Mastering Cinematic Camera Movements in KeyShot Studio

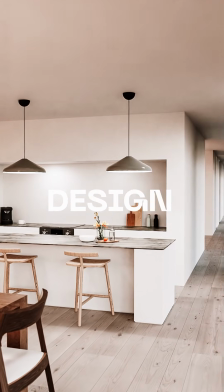(0:09)
Interior design, camera movements.
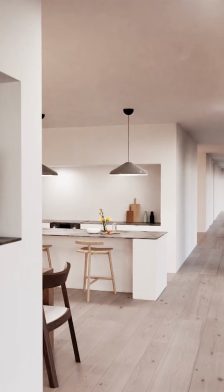(0:11)
In this first example, camera movements for an interior scene need to be fluid with lots of dollies and pans, so you're maximising introducing the entire visual space.
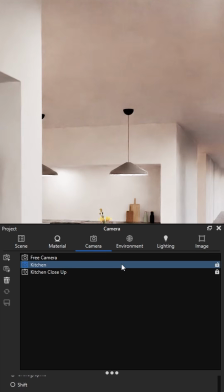(0:19)
Utilising my Pavilion House one-to-one recreation, we can start by going to our camera tab, right-clicking on our selected or in-use camera, go to animation and hit dolly.
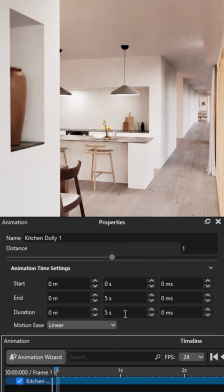(0:28)
When you first scrub the timeline, you'll see little effect, so go into the properties of that animation and change the distance number to something relative to the distance you would want the camera to travel forward.
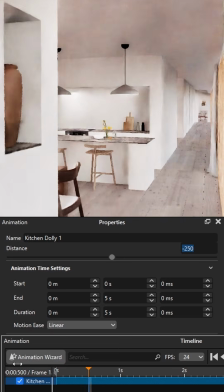(0:37)
For example, I want it to travel 200 paces forward, so you will have to put a minus number so it orientates in that direction. The standard length of time at 5 seconds for the animation is a good amount of time per scene, so just make sure you aren't putting a too high travel distance so it's slow and smooth.
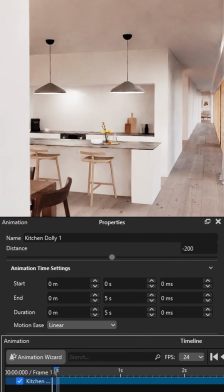(0:53)
I don't much like the linear direction right now, so like before we can go to our camera and stack the animation with the translation.
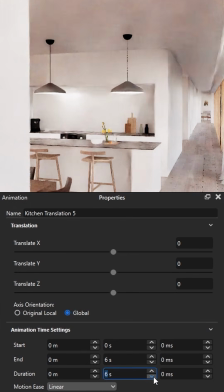(0:58)
Maintain all these animations, motion ease as linear. It makes it easier in post to edit videos together, where you don't start each frame with a static image.
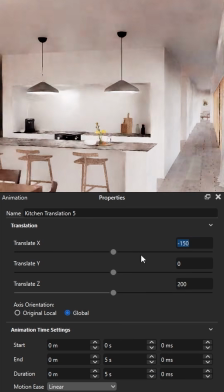(1:06)
Now play around with the translation directions with similar distances with our dolly animation till you get the right direction, smoothly travelling through the interior.
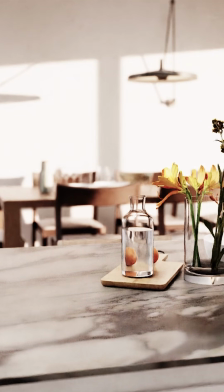(1:13)
In this next example, I want to show you how we can apply depth of field animations alongside an inclination and translation animations.
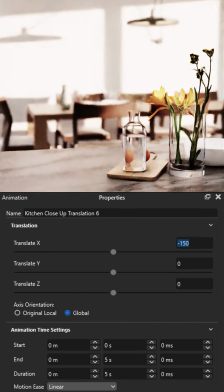(1:21)
First off, add your translation animation as before. Use the global axis to move the camera in the right direction.
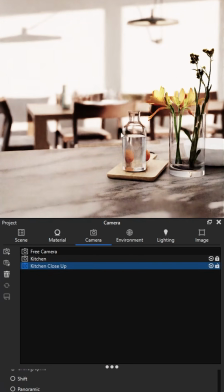(1:26)
Now go back to our camera, right-click, animation, and select inclination. We'll only need a really subtle degree of rotation, and it's just to set up the camera for the depth of field.
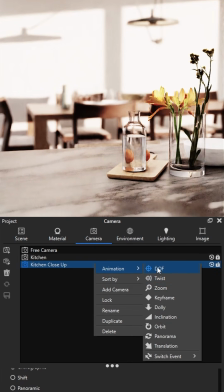(1:34)
So back to our camera and select the animation marked as DOF.
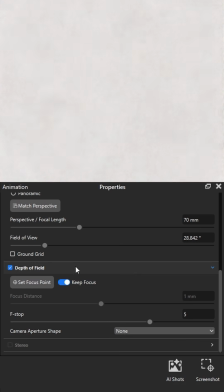(1:38)
If you already have depth of field turned on or not, you now need to make sure to turn off keep focus, as this disrupts our ability to change the DOF in the animation.
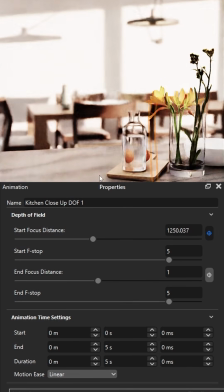(1:46)
Back to properties of the animation, you need to mark the starting depth distance by clicking on the target button on the right, and then again for the end of the animation. Feel free to change the f-stop for these both. To increase blur, reduce the number. To reduce blur, increase the number.
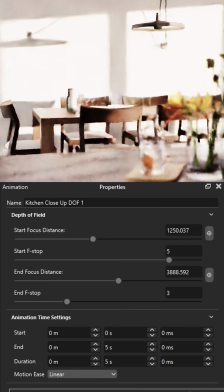(2:01)
Now as you scrub through the animation, you can see it all come together. Automotive camera movements.
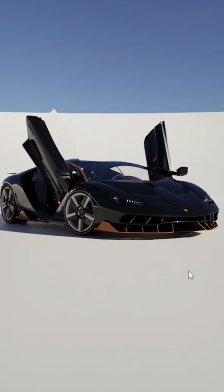(2:06)
For this section, we're going to cover some more interesting and faster pace camera movements within KeyShot.
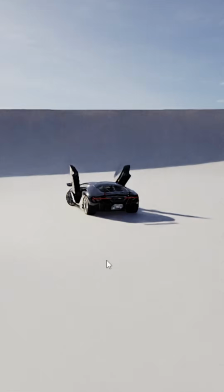(2:12)
Using my curved studio scene from my website, with this exotic Lamborghini, we can start off like before with the translation animation,
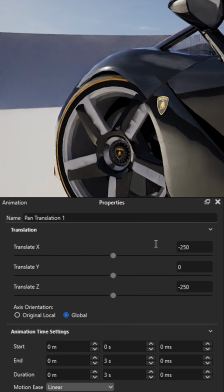(2:18)
so we pan this close up along the side of the car, as well as add in some depth of field as well,
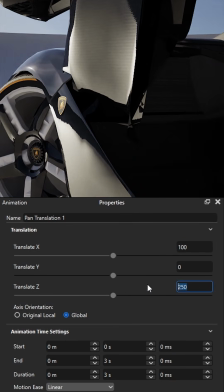(2:23)
so it maintains following the side and contours of the car as the camera moves.
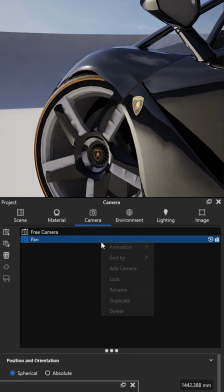(2:26)
To make it a little more interesting for an automotive animation, we can go to the camera tab, right click and go to the animations and select twist.
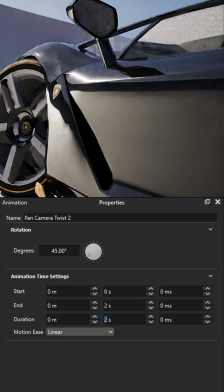(2:33)
Change the degree of rotation to match the camera speed and movement to make it work in unison, and match the length of the animation to the rest of the camera animations.
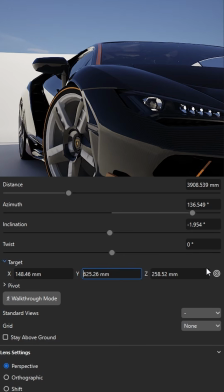(2:40)
Next is orbits. To do so, we need to check where our pivot point for the camera is. We can select this by hitting on the far right the target button across from the target location data. A small window will open, and make sure you select also set camera pivot. This will ensure the camera orbits from a central point or the model selected in your scene.
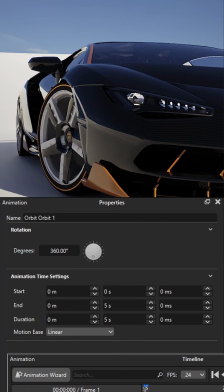(2:57)
We can then add the orbit animation from the camera tab and play around with the parameters of its properties to fit the scene.
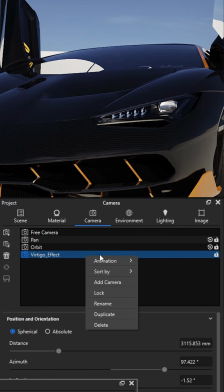(3:02)
This next quick example is how to create a Vertigo camera effect by applying the dolly animation with the zoom animation.
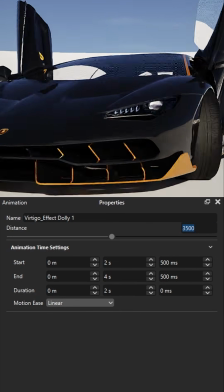(3:08)
Stack these two animations together and change the dolly to move backwards several thousand paces.
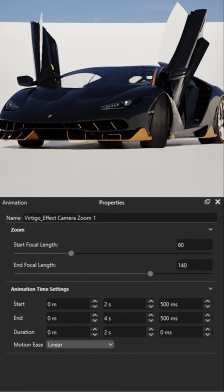(3:13)
Then change the zoom animation properties to a low focal length and then end on a high zoom. Of course, you can invert all these numbers to get a close-up vertigo effect if you'd rather.
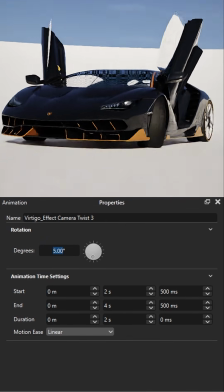(3:22)
Finally, a little twist animation was added also to make it a little more cinematic and dramatic.
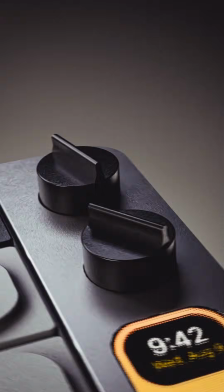(3:27)
Products, camera, movements. Industrial design is a classic animation use case.
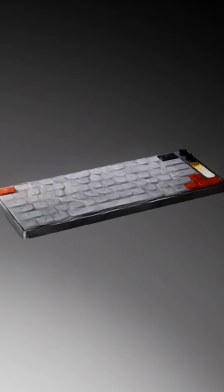(3:31)
This scene is all set up ready with this keyboard,
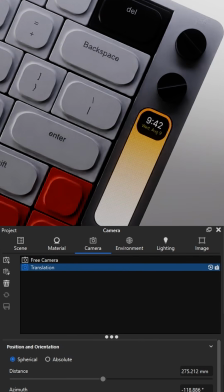(3:34)
and we can instantly start adding in some translation animations to our camera when you've sorted an angled or shot that highlights details or features.
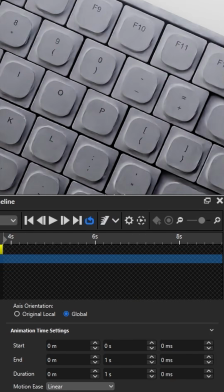(3:41)
As we begin to play around with the animation, in the center of the screen you should see a marker with the drop-down arrow.
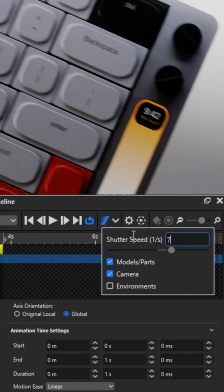(3:46)
Hit that button for motion blur, change the shutter speed up if you want to reduce the motion blur. Helpful for short, quick movements.
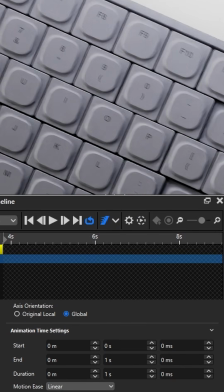(3:52)
This will make your animations smoother, higher quality and more cinematic.
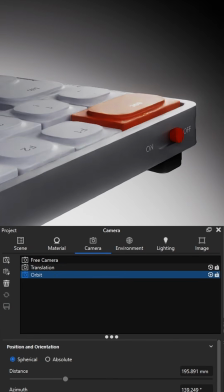(3:55)
Next we can start to combine single model animations alongside all those different camera animations we've been showing you.
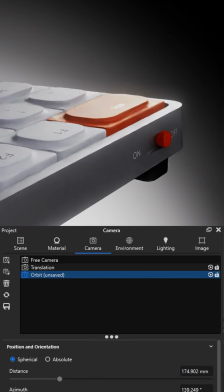(4:01)
Combine them together to show off different functions and details of your product. This next part is the most important.
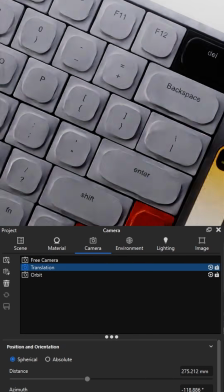(4:07)
If you want the animation to flow easily and render out all in one sequence, change the point at which your second animation starts.